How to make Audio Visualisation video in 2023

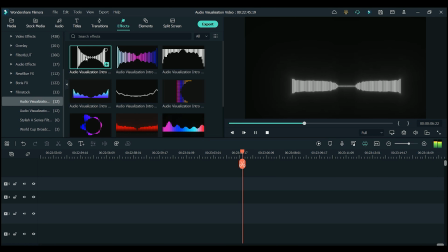4:07 With this one I wanted to create something a little more cinematic and use the audio visualization just as a nice little addition to the intro.
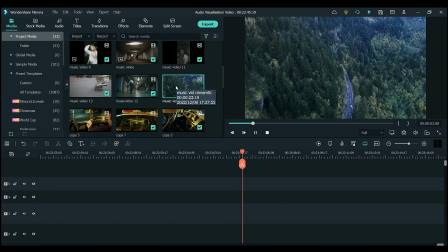4:16 Imagine this is something like an intro to a movie or documentary style video.
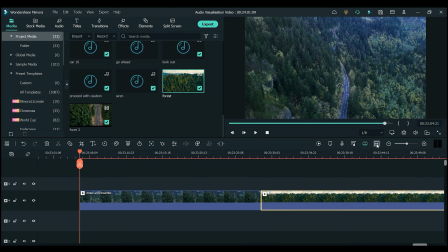4:21 Once again I picked some similar cinematic clips and placed them on the timeline.
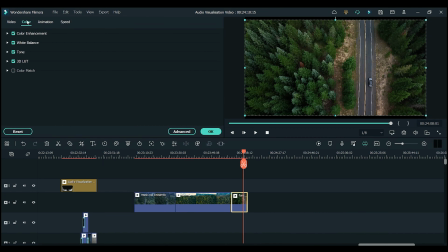4:26 I made some adjustments to the colour of each clip to make sure they all matched nicely. You can do this by double clicking on a clip and then clicking on the colour tab. You can then make adjustments to the white balance and tones of the image, etc. And if you need to get a little bit more specific, you can click on the advanced section,
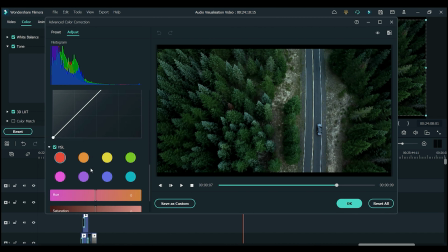4:45 and here you can make more specific adjustments to the colours and really perfect your colour grade.
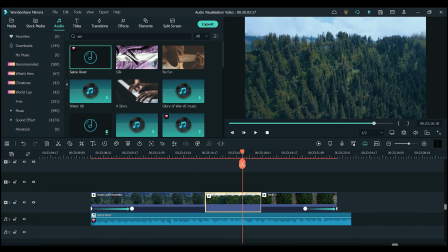4:54 So after I had colour graded the clips, I chose some music I thought would work nicely for this sequence, I placed it under my clips, and after I had cut the clips to the music,
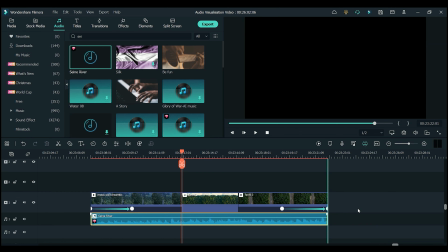5:02 it was time to add the audio visualization effect. As I mentioned previously, I wanted the effect to be a bit more subtle in this example.
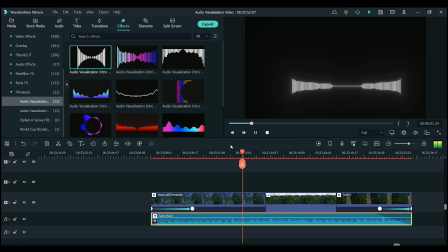5:11 So I chose an effect that I thought would work, placed it on the timeline and resized it.
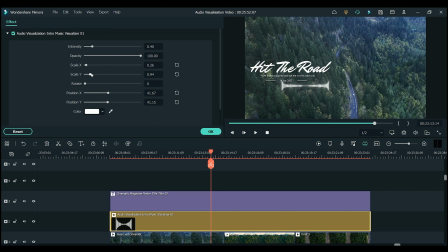5:20 I then placed a cinematic style title above the audio effect, and I used the audio effect to almost frame the title.
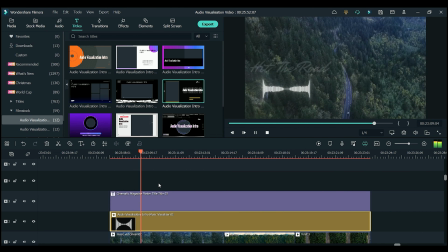5:30 I think this just adds a nice subtle animation and creates a nice effect to this cinematic intro sequence.
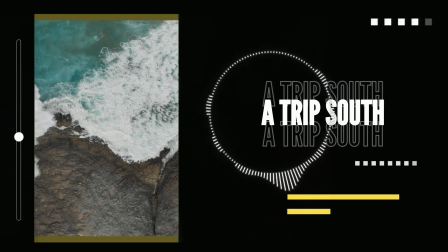5:41 You're right, even though sometimes I make mistakes in my life, life goes on and on.
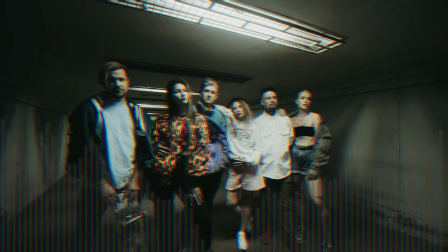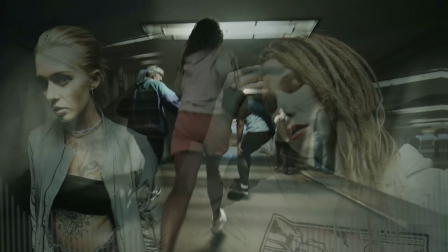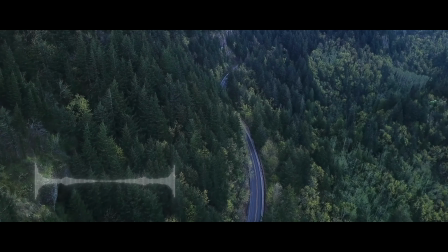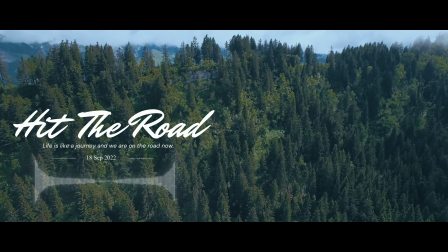So now you know what audio visualization is, and hopefully you can add it to your own videos in some cool ways. The examples I showed you are just a few ways I thought it could work, but feel free to get as creative as you want with it. There are some links in the description where you can find some packs with audio visualization effects. Don't forget to hit that subscribe button too. Have fun with that one, keep creating, and we will see you in the next one.